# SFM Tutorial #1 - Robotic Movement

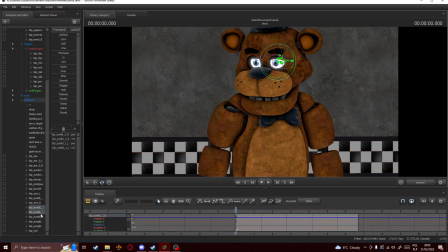(8:24)
Make him blink a few times, so he's not very static. Where are the... Nope. Nope. Eyelid 1, eyelid 2. Nope.
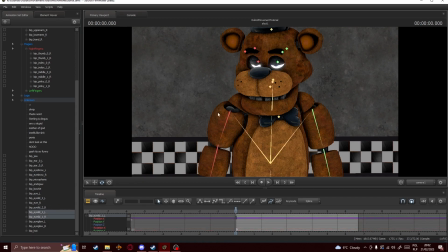(8:46)
There we go. For the eyelid movement, you should generally do it between any big swaps. So as you can see here he is just snapping to the left, and that's where we want to put the eyelids closing.
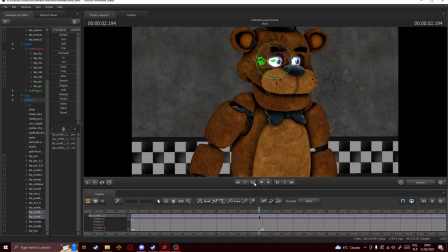(9:03)
So we add a keyframe, we go back, add another keyframe, go back to the normal keyframe, add around 3 keyframes, close the eyelids, click 3 times, click M,
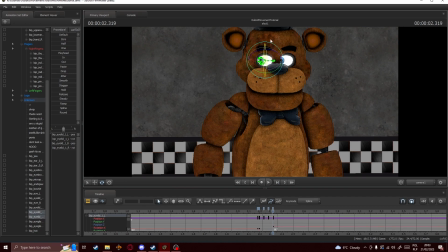(9:21)
click 3 times again, open them and add another keyframe. Then select them all, click this button, and his eyelids will nicely close. And we're gonna do it for every single time he has a big eye movement.
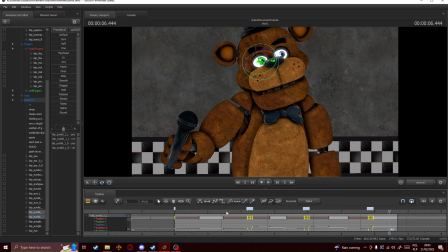(9:42)
And then select all of them, click this again. Oops. You can see his eyelids are slowly closing, so to fix that we're gonna go to the very first keyframe we created. We're gonna click Ctrl C, go to the back keyframe,
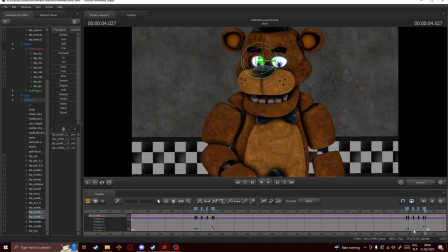(9:57)
and Control V. I'm gonna go for the back keyframes or for every single one of these. And now his eyelids don't move, except when we want them to move.
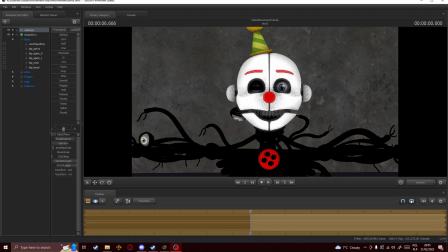(10:13)
Now, the same rule will also apply to, for example, masks of sister location characters. Most of the time, when you try to move the faceplates, you probably end up with something like this.
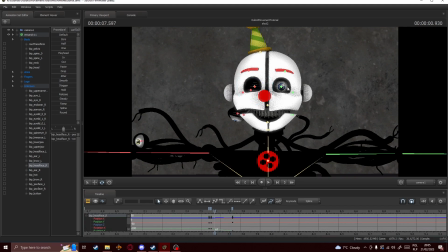(10:28)
Let me just quickly... That's not the right bone.
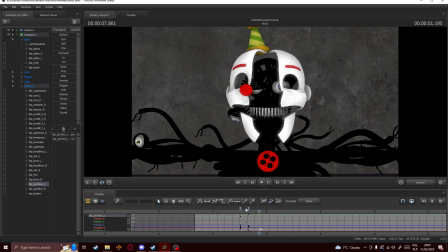(10:45)
If you do it this way, then that's not really robotic. It's just opening and nothing is really happening.
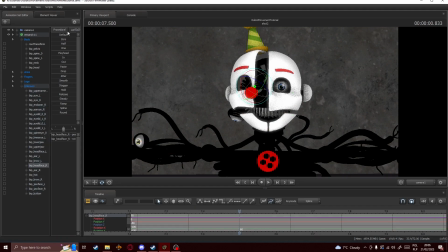(10:54)
So what we're gonna do is we're gonna do the exact same way we did for Freddy, except we're gonna do it with his faceplate. So we're gonna open it and then quickly double space. That'll create the illusion of it jolting back and forth. We're gonna do it for the other one.
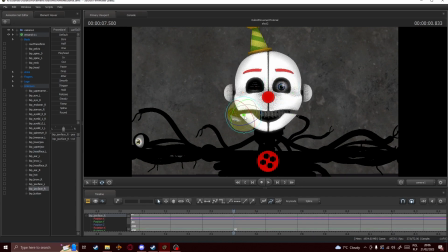(11:15)
We're gonna do it for the lower ones. That's already looking better. We're gonna select them all and press this button again.
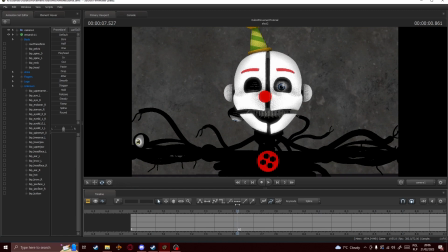(11:31)
But they all open at the same time. That shouldn't happen. That will look too symmetrical. So what we can do is we can select one of the faceplates, select all and move it for around 2 keyframes.
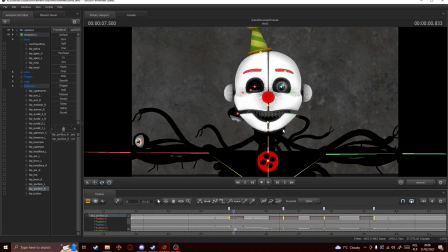(11:45)
Then you can select another faceplate, move it back a keyframe, and another faceplate and move it 1 keyframe forward. That will create the illusion that it's not really symmetrical.
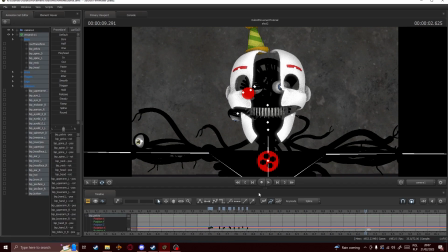(12:00)
Then to close it, we're gonna do it the exact same way, but the other way around. We're gonna select the faceplate, select the first keyframe, copy it, double space, Control V,
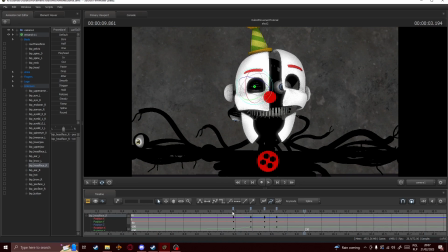(12:11)
jolt back, double space, and Control V. And that's gonna create the illusion of it closing, although I think it's a bit too slow, so we're gonna make it a bit quicker. There you go, that's better. We're gonna select the other one, wait for around 3 keyframes.